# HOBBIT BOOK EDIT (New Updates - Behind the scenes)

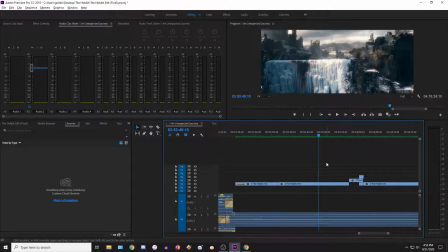He's walking off, and so okay, the audience will assume maybe he could just kill the orc off screen now, and everything is good.
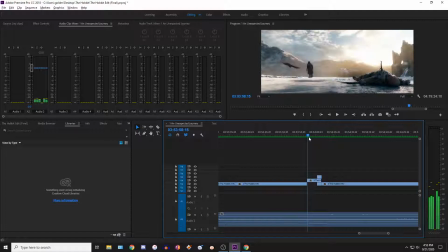But then, and also we have Bilbo reacting now.
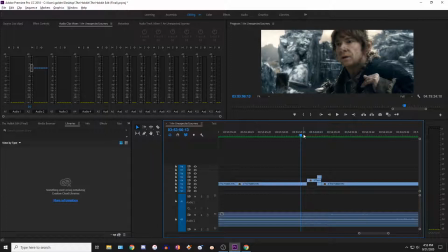So now we're back in the what's the word, like in the shoes of Bilbo, like we're supposed to be with this movie. But we had to go a little bit off track for the battle and with Thorin, because it is a movie and we can't just have everybody or somebody get knocked out and then skip an entire portion.
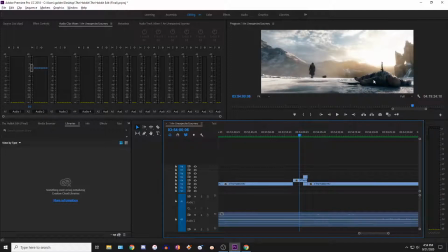And so yeah, we have this shot now where it reveals in the foreground that he is dead. He got stabbed, and so he won. Then he must have caught him off guard when the eagles showed up. I mean, you know, you can be creative.
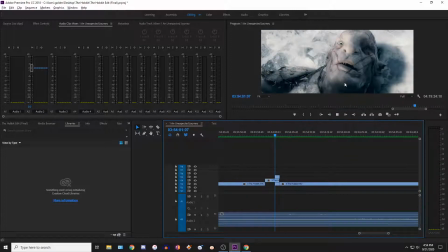And in case you didn't notice that, I also added another shot of Azog dying. Now if you look closely, this is a little thing, you can see he has like his last breath here. So originally in this shot was when he got stabbed, and you know, it was his last breath and he died.
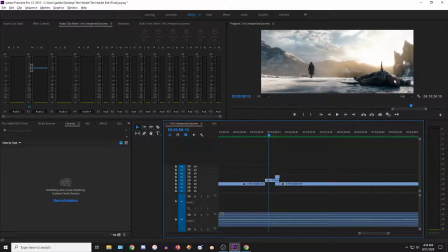And so we can just think that you know, he was clinging on for life here, barely able to breathe, and then boom, he's dead after his last breath.
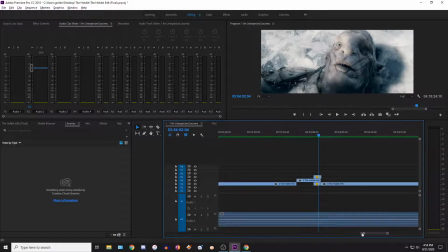So I don't want to hear anybody trying to say that, oh, he's alive and breathing. I mean, there's nothing I can do really. I tried slow motion stuff and getting rid of it, but it's just not possible. It's such a small thing though, it shouldn't really matter at all. And the benefits of it are now that nobody's going to miss that he's dead, because sometimes people got confused about that if they weren't very
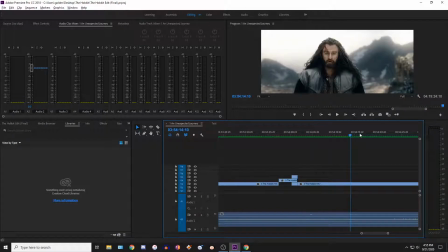attentive to detail, because you can see Azog dead here too and there.
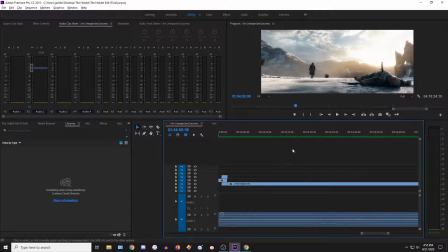So now we have 3 instances showing he's dead, no confusion. Yeah. And just to preface again, this is a book edit, so that's the reason why I've gone this way, because you're not supposed to focus too much on Thorin, and we're trying to experience the story through Bilbo's eyes,
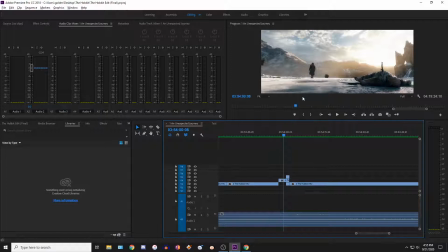and so that's why we don't see him actually die, because now it puts us in the perspective of Bilbo stumbling onto Thorin dying, and it just adds to the emotions of how it plays out in the book. And then,
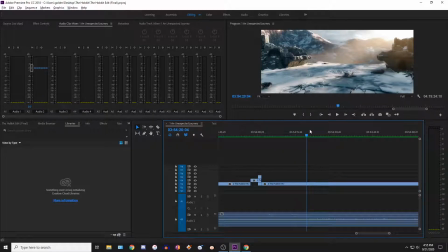of course, it is a little bit of a fake out too, because you think he's fine, and then he collapses all of a sudden. And now he comes over to find him.
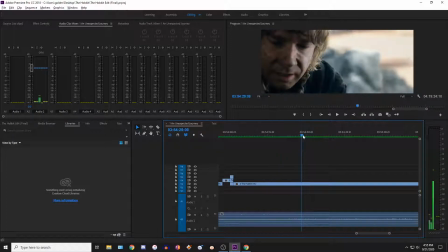You can see he's blooded up. You also get a quick shot showing that he's been stabbed.
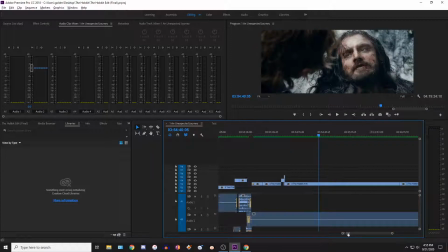So now we know what's happened through editing and not just showing.
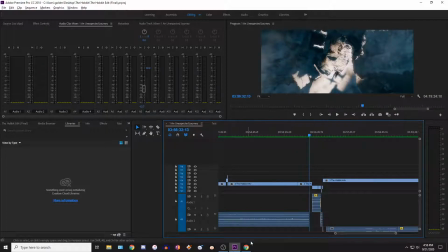Okay. And then I guess it plays out mostly the same.
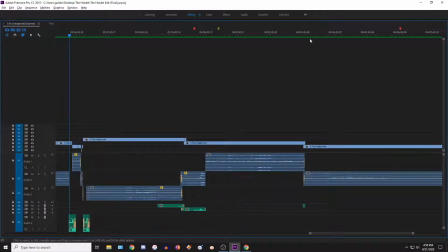I did add an echo. I actually redid, an echo to Gandalf's eulogy. I did redo the entire sound mix.
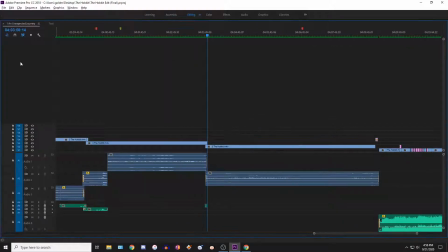So we have our default 5.1 channels at the top.
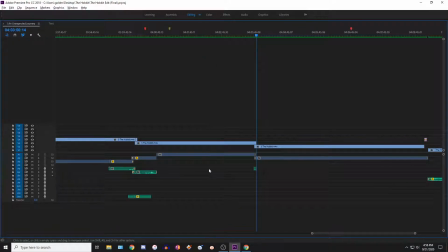We have 3 mono sound effects, or 4 in this case. Yeah, footsteps there. In this case, Gandalf's eulogy, center channel.
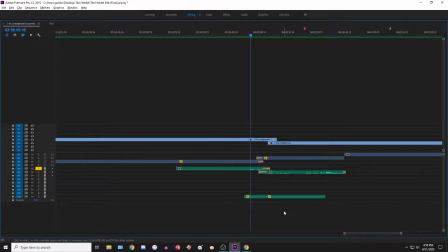So this is what it sounds like normally.
The king has come.
And then I added an echo, which by itself sounds like. And I can adjust the volumes of this and find the right balance. I'll have to test it out on my speakers and stuff, but this is what it now sounds like.
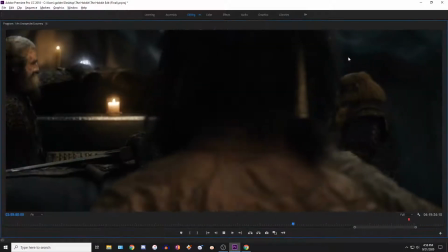The king has come unto his own, under mountain, under stone.
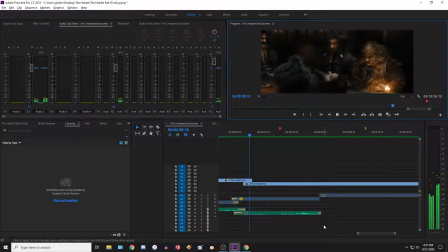Send him now unto the deep, unto earth, eternal sleep.
I think I might want to go for a little bit quieter. But you know, it is what it is.
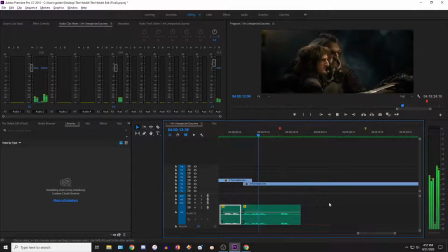Let's see, why is this not letting me? Oh, okay.
Under mountain, under stone.
And then, of course, this is what the normal echo is, because normally Gandalf only says one thing, which is.
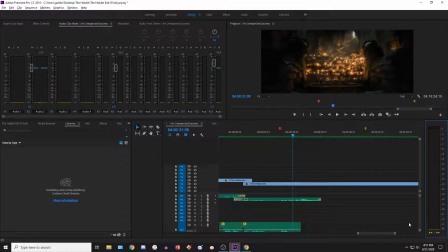So that's the echo of him saying that, and then this is the echo of what I've tried to do. And then it cuts there.